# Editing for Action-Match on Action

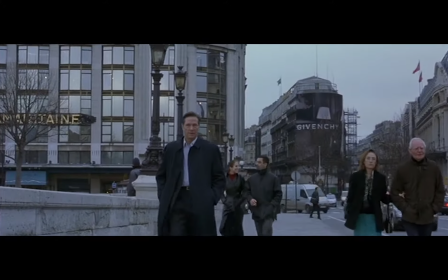[0:02]
Cutting, also known as matching on action, is a successful editing technique because of its ability to engage the audience through a hypnotic effect,
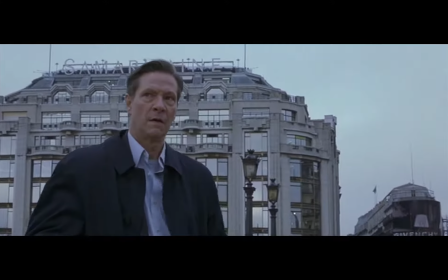[0:11]
move the story forward, and force the viewers to see significant action.
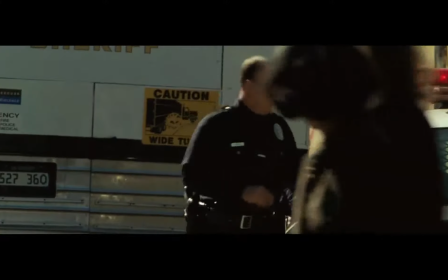[0:18]
A scene like this is known to put the audience in a hypnotic state where they do not notice all of the individual cuts.
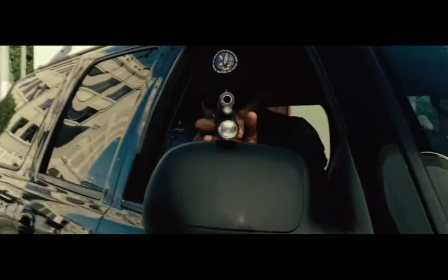[0:25]
They become so immersed in the story and the high amount of action that the cuts are not noticed.
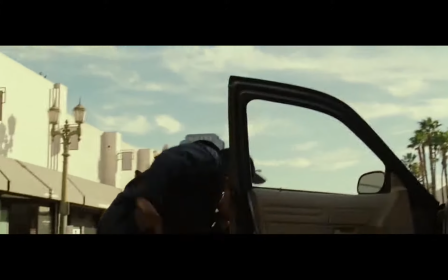[0:31]
It is important to have a logical shot progression when cutting on action to ensure continuity.
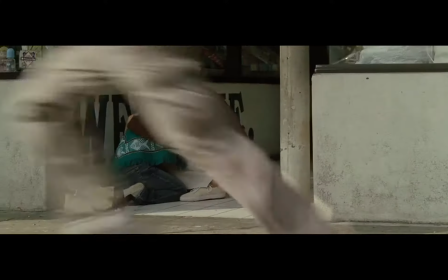[0:40]
This scene is logical because the multiple camera angles capture his action as he gets into the vehicle and leaves.
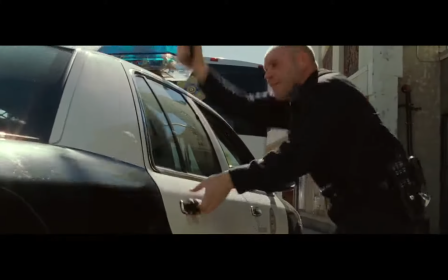[0:48]
Keeping the audience in the hypnotic state, the cut on action should have a proper directional flow.
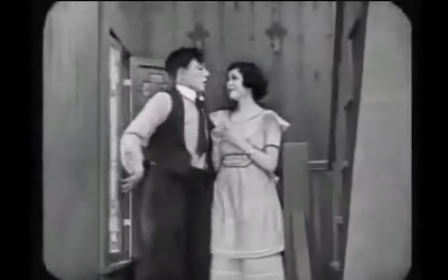[0:57]
In this film example, Buster Keaton leaves the scene on one side of the frame and enters the next scene on the same side,
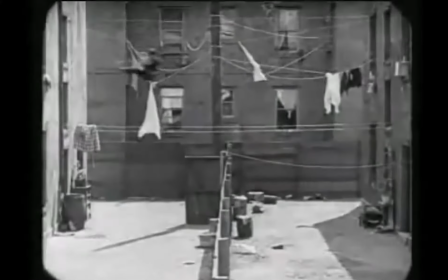[1:05]
maintaining the proper direction of the character movement.
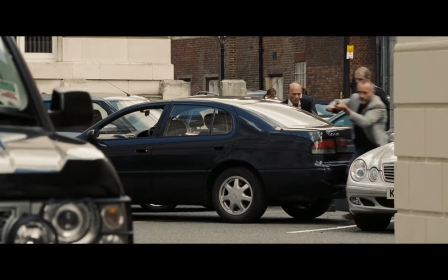[1:11]
Moving the story forward is also one of the main goals of cutting on action.
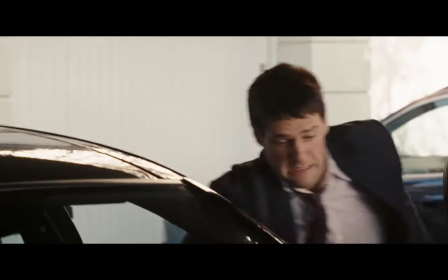[1:16]
Each piece of movement, getting in the car,
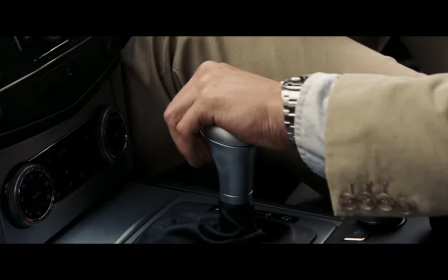[1:22]
starting it, putting it in gear,
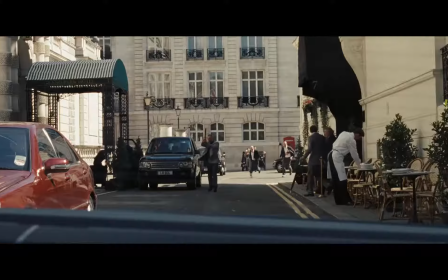[1:27]
looking behind, get down!
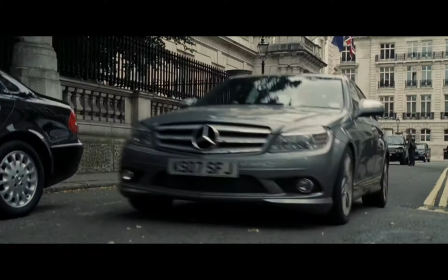[1:32] We're trapped! Hang on!
Keep your heads! and the car moving propels the story forward.
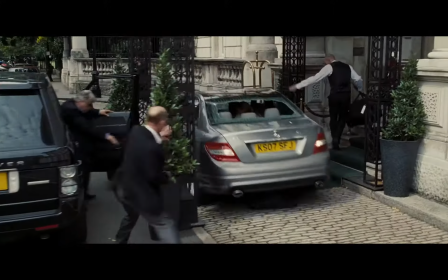[1:41]
Not only does each movement lead into the next shot, but it also gives the story a reason to continue.
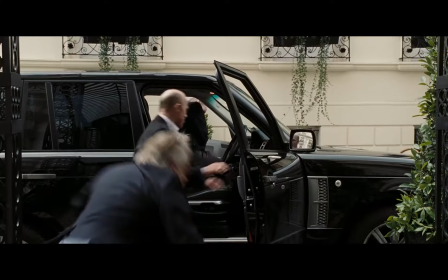[1:47]
Each movement has significance, and the audience will begin to notice that.
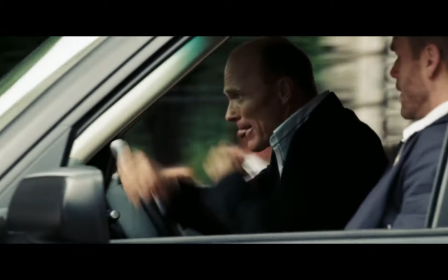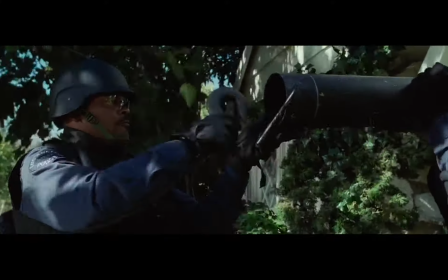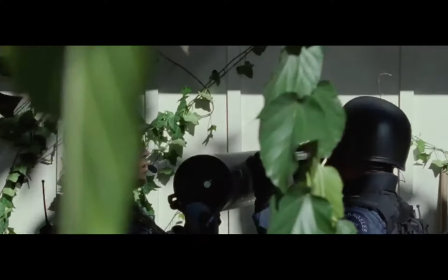[2:05] Ready?
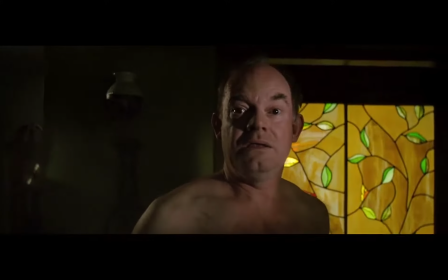[2:08]
The thrusting of the machinery, It's the damn robot aliens. the pulling of the chains,
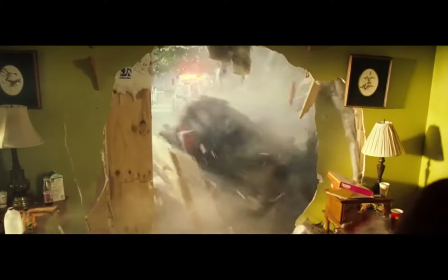[2:16]
and the explosion as the wall falls apart are all emphasized as the movement of each action is carried out by another object.
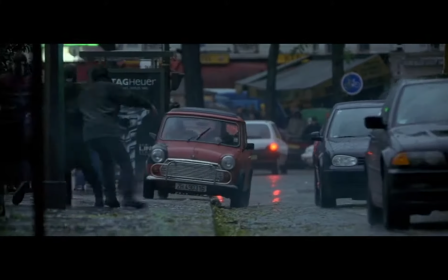[2:28]
Taking a look at one of the most successful editing sequences in film history, matching on action is used constantly.
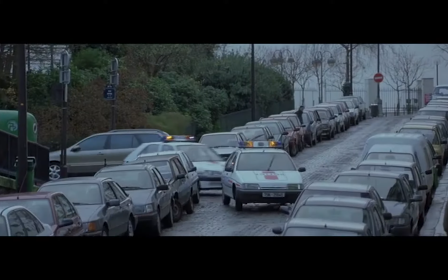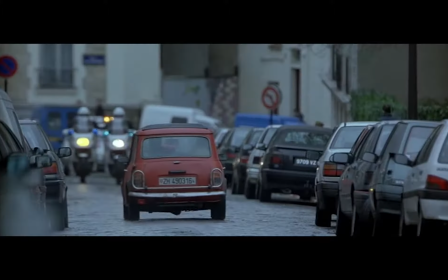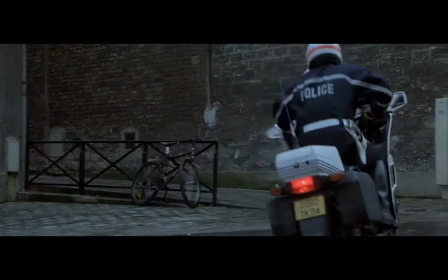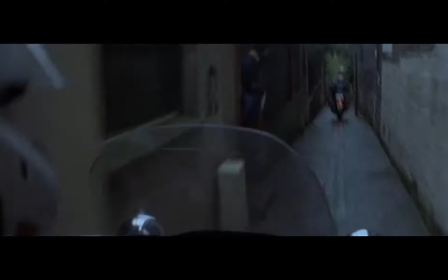[2:53]
This is a true example of how cutting on action can put the audience in a hypnotic state and progress the story forward in an engaging scene.
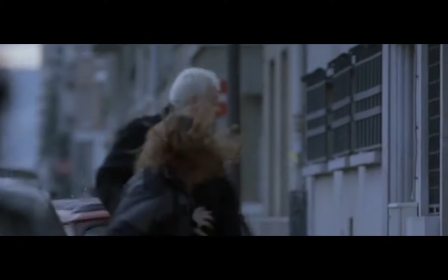[3:07]
If the cuts on action weren't done properly, the audience wouldn't be able to enjoy the fluidity
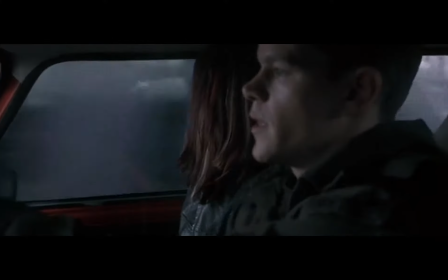[3:17]
and the suspense of the scene.
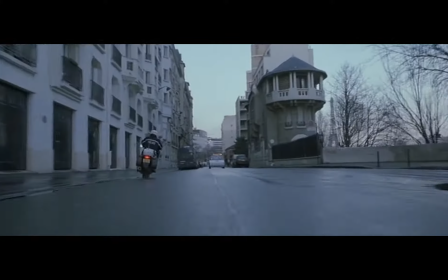[3:20]
They would be distracted and begin to notice each individual cut, and the story wouldn't progress at a logical pace.
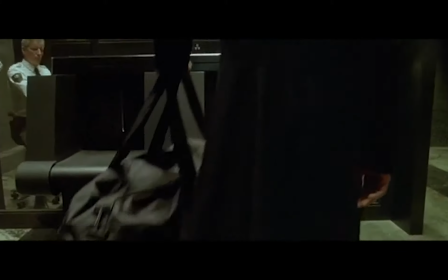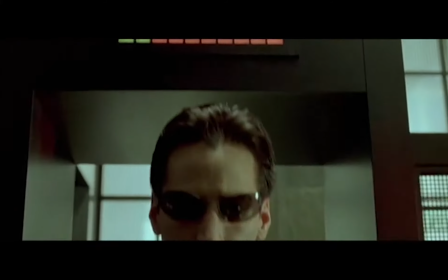[3:35]
This is one of the most well-known scenes in The Matrix,
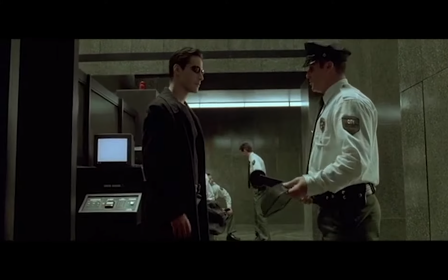[3:40]
and it is the perfect example of how important matching on action is.
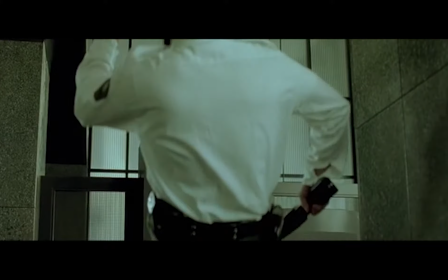[3:47] Holy shit!
This scene is littered with cut-on-action examples.
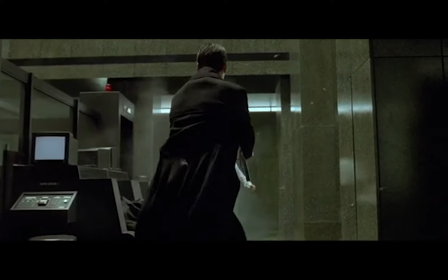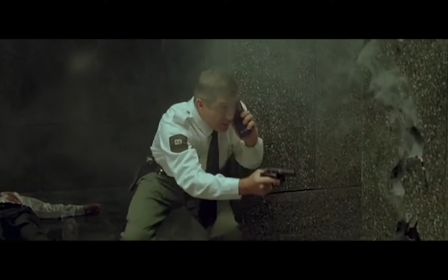[3:59]
Most of which will go unnoticed because of the fluidity.